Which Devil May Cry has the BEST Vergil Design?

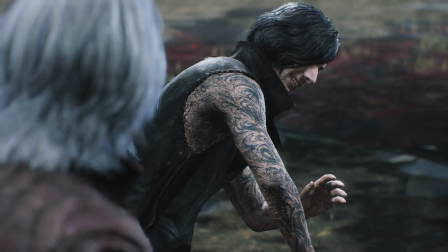They really did want to hammer in how threatening he felt, didn't they? Give him some Crocs.
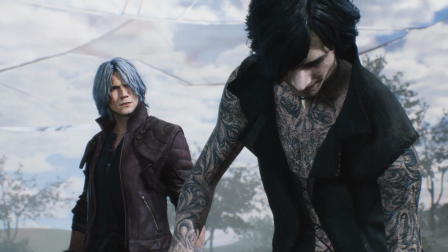Product placement right there. Like Urizen, V doesn't really evoke much of Vergil's established design characteristics.
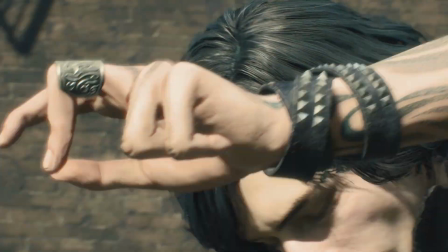However, when activating his Devil Trigger-like state, his hair reverts back to Vergil's trademark silver.
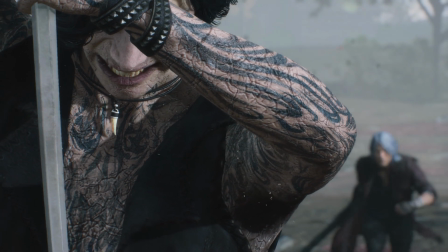These characters are distinctly different, but could not stay apart for too long,
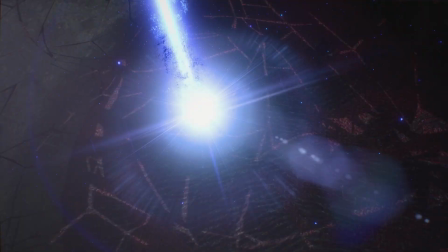eventually coming back together for the game's penultimate conclusion and reformation of the character we love and know so well.
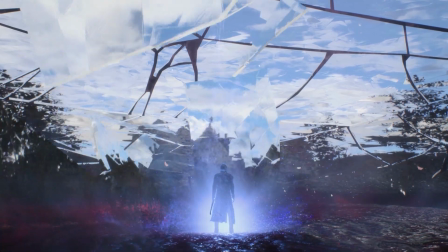Vergil was back, and it was awesome to see the Alpha and Omega at such high fidelity.
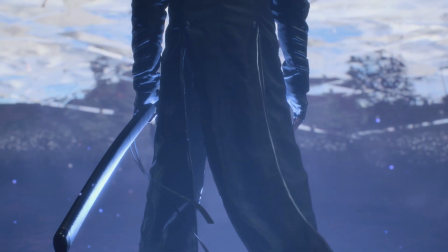In DMC 5, Vergil returns to his human form once again, and rendered in the RE engine, it's a really impressive sight.
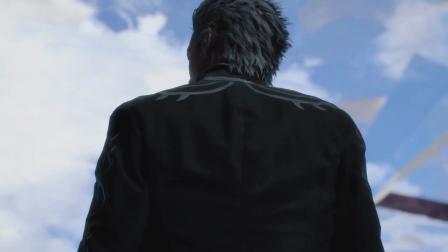Again, building on the looks that were used in DMC 3 and 4,
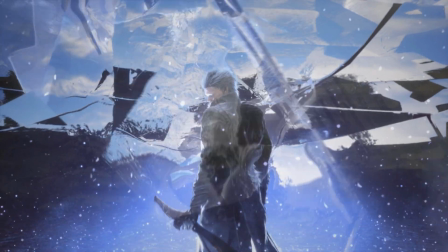this Vergil maintains a lot of similarities whilst adding a new level of realism and style that the engine allows, just like Dante and Nero in the same title.
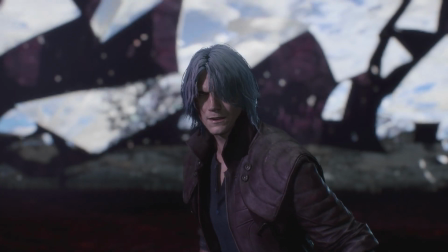There are minor updates for the first time. For a start, like his brother Dante, he is visibly older, though to further set him apart from his somewhat grizzled,
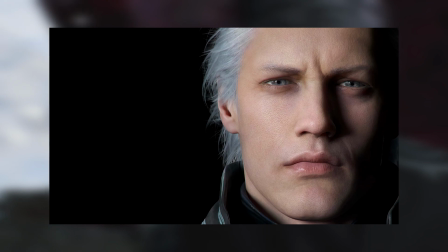unshaved brother, Vergil continues to keep up appearances with a clean-shaven look.
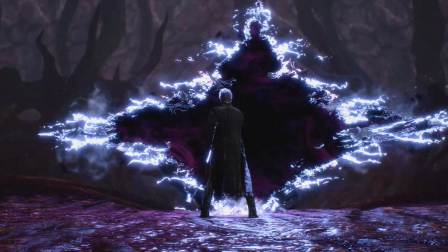His colour palette has also been altered. His jacket is now black with three tattered coattails, with the blue now being reserved for serpentine patterns throughout.
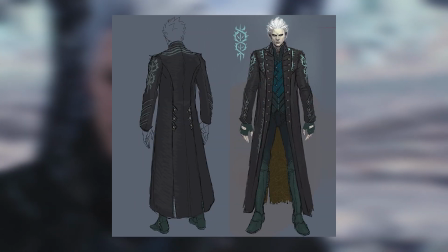The rest of his outfit, the fingerless gloves, trousers and boots, are now charcoal grey,
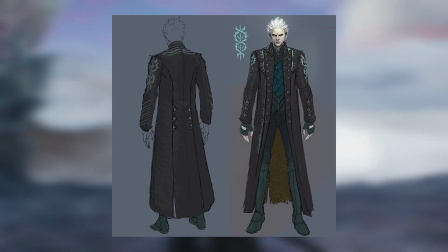but the blue returns in the form of a buttoned vest to create an outfit and model that is very reminiscent of the previous design,
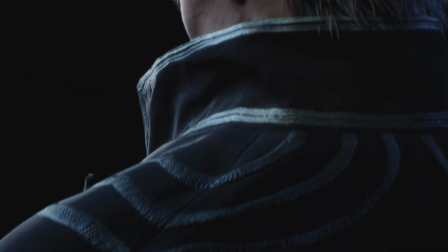but darker, broodier, and giving off more epic final boss energy.
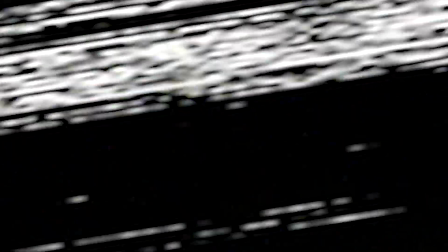Now, I don't want to become predictable,
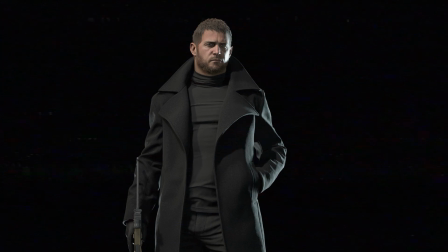as I'm noticing across many of my Capcom-themed videos that I'm often absolutely smitten with character designs from their modern gaming outputs.
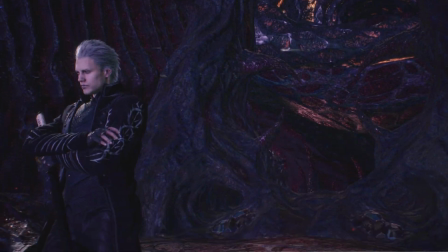Sorry, guys. I think for me it's obvious, but RE Engine has won out again.
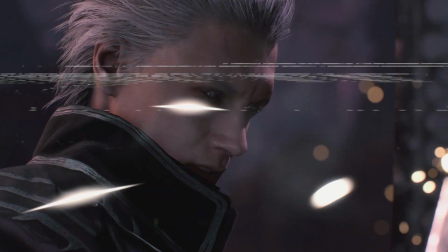Devil May Cry 5's Vergil is utterly brilliantly designed.
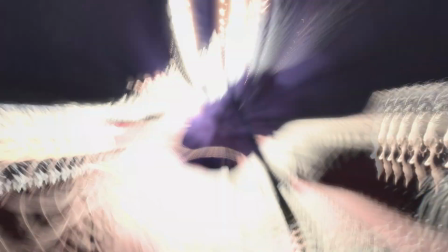Alongside two perfect iterations of Dante and Nero, Vergil's interpretation is reminiscent of the past,
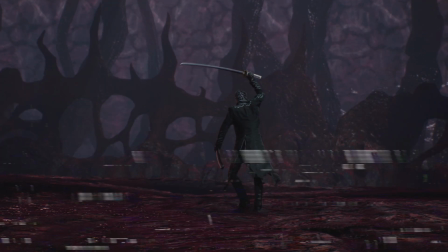with just enough modern polish to capture your nostalgia whilst presenting something that looked better than it ever did before.
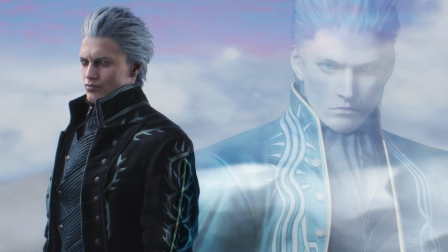He looks like classic Vergil, but older, wiser, and more threatening. The perfect fit for a game where returning to its roots was clearly its defining undertone.
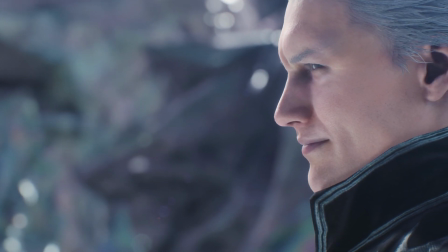A lot of what I love about him most is his facial expressions.
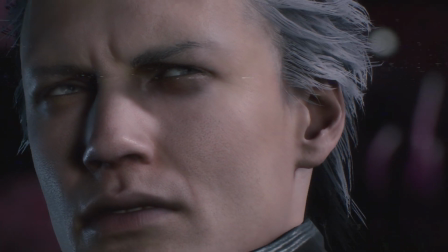Belief in technology and the capabilities of the engine allow the character to truly express his characteristics in a way that he hadn't really done before,
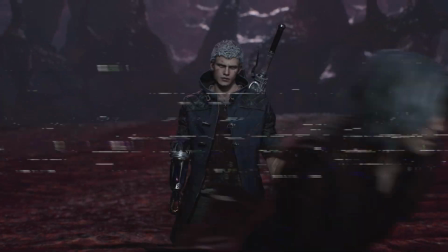making him feel like an unpredictable, cold and calculating threat to Dante and Nero,
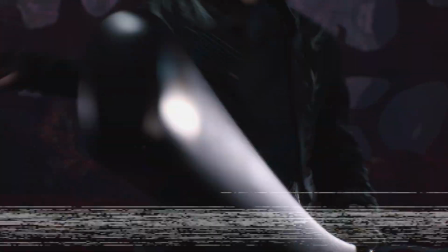with this level of smugness and arrogance that is simply perfect for a villain like him.
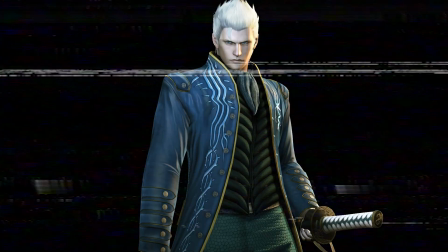I love the subtle changes made to darken the palette of his outfit, subduing his colourful design but still throwing back to his design origins.
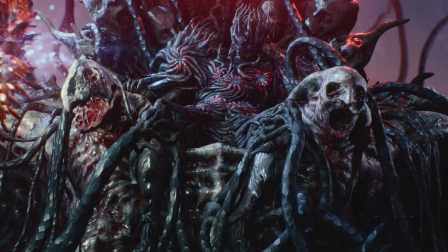When you factor in the extra elements too, such as V and Urizen being an extension of the character,
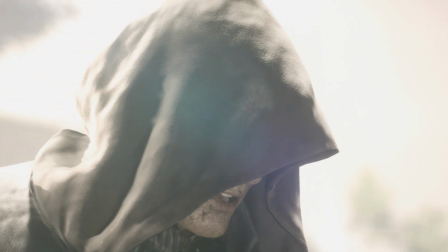along with throwbacks and continuity to how he looked at the end of DMC 1,
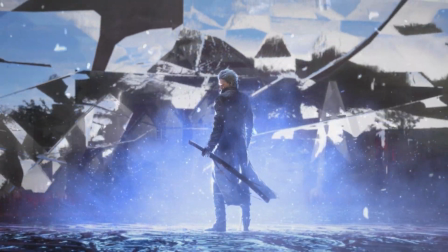it's hard to not really appreciate what feels like the ultimate Vergil recreation.
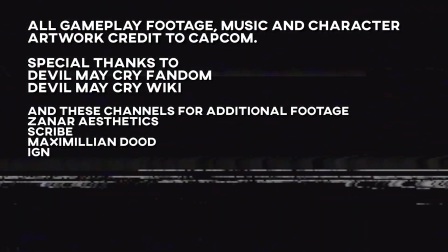So that's it from me today, and boy oh boy am I happy to finally release this video.
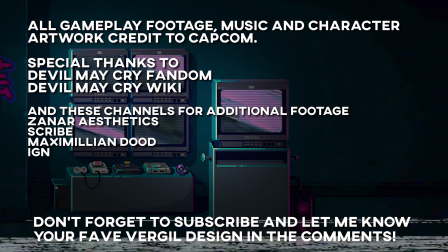I'm sorry it took so long. Personal struggles and my own self-doubt has truly got the better of me over the past 2 years.
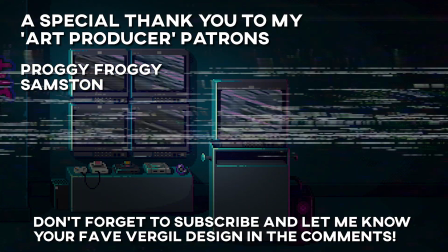For those of you still here watching the channel, thank you for your patience, and to those of you who are new, thanks for stopping by.
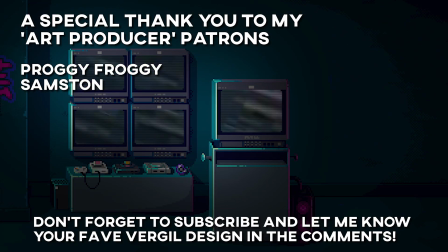We've got one hell of a ride in store for the future.
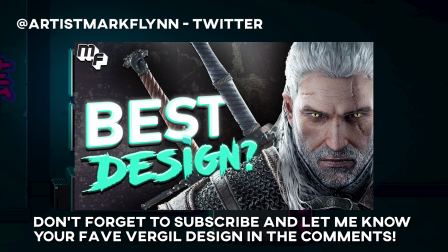We've got tons of episodes planned, such as exploring the character designs of Geralt from the Witcher series, along with another Capcom classic in Mega Man,
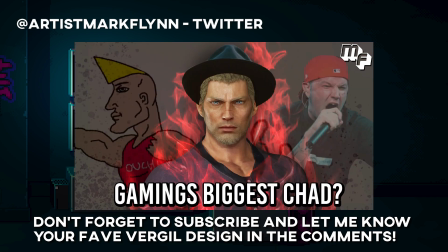but there are tons of episodes planned, which I'm sure will be released in a completely nonsensical order.
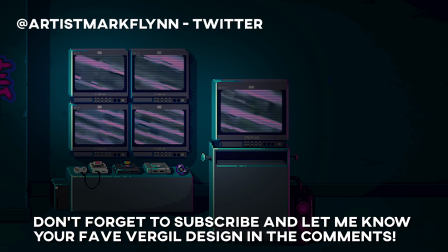These episodes take a huge amount of research, writing, editing, and most importantly, time. It's been hard to juggle on top of full-time work. If you're keen to see more, please consider donating on Patreon.
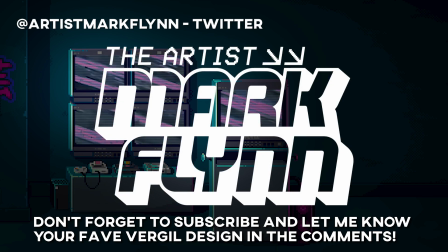It will go directly towards improving the channel. You'll see what it's gone into so far in the form of the channel redesign and logo.
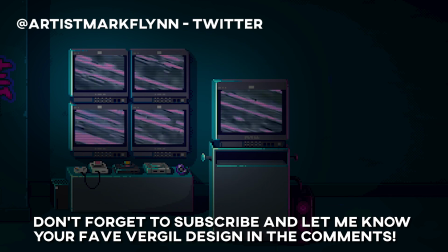The hope is that if I'm able to use Patreon to help outsource some levels of the editing process, I'm hoping we can hopefully get to a point with much more regular content. I've been the artist Mark Flynn. Thank you very much, and I'll see you all soon.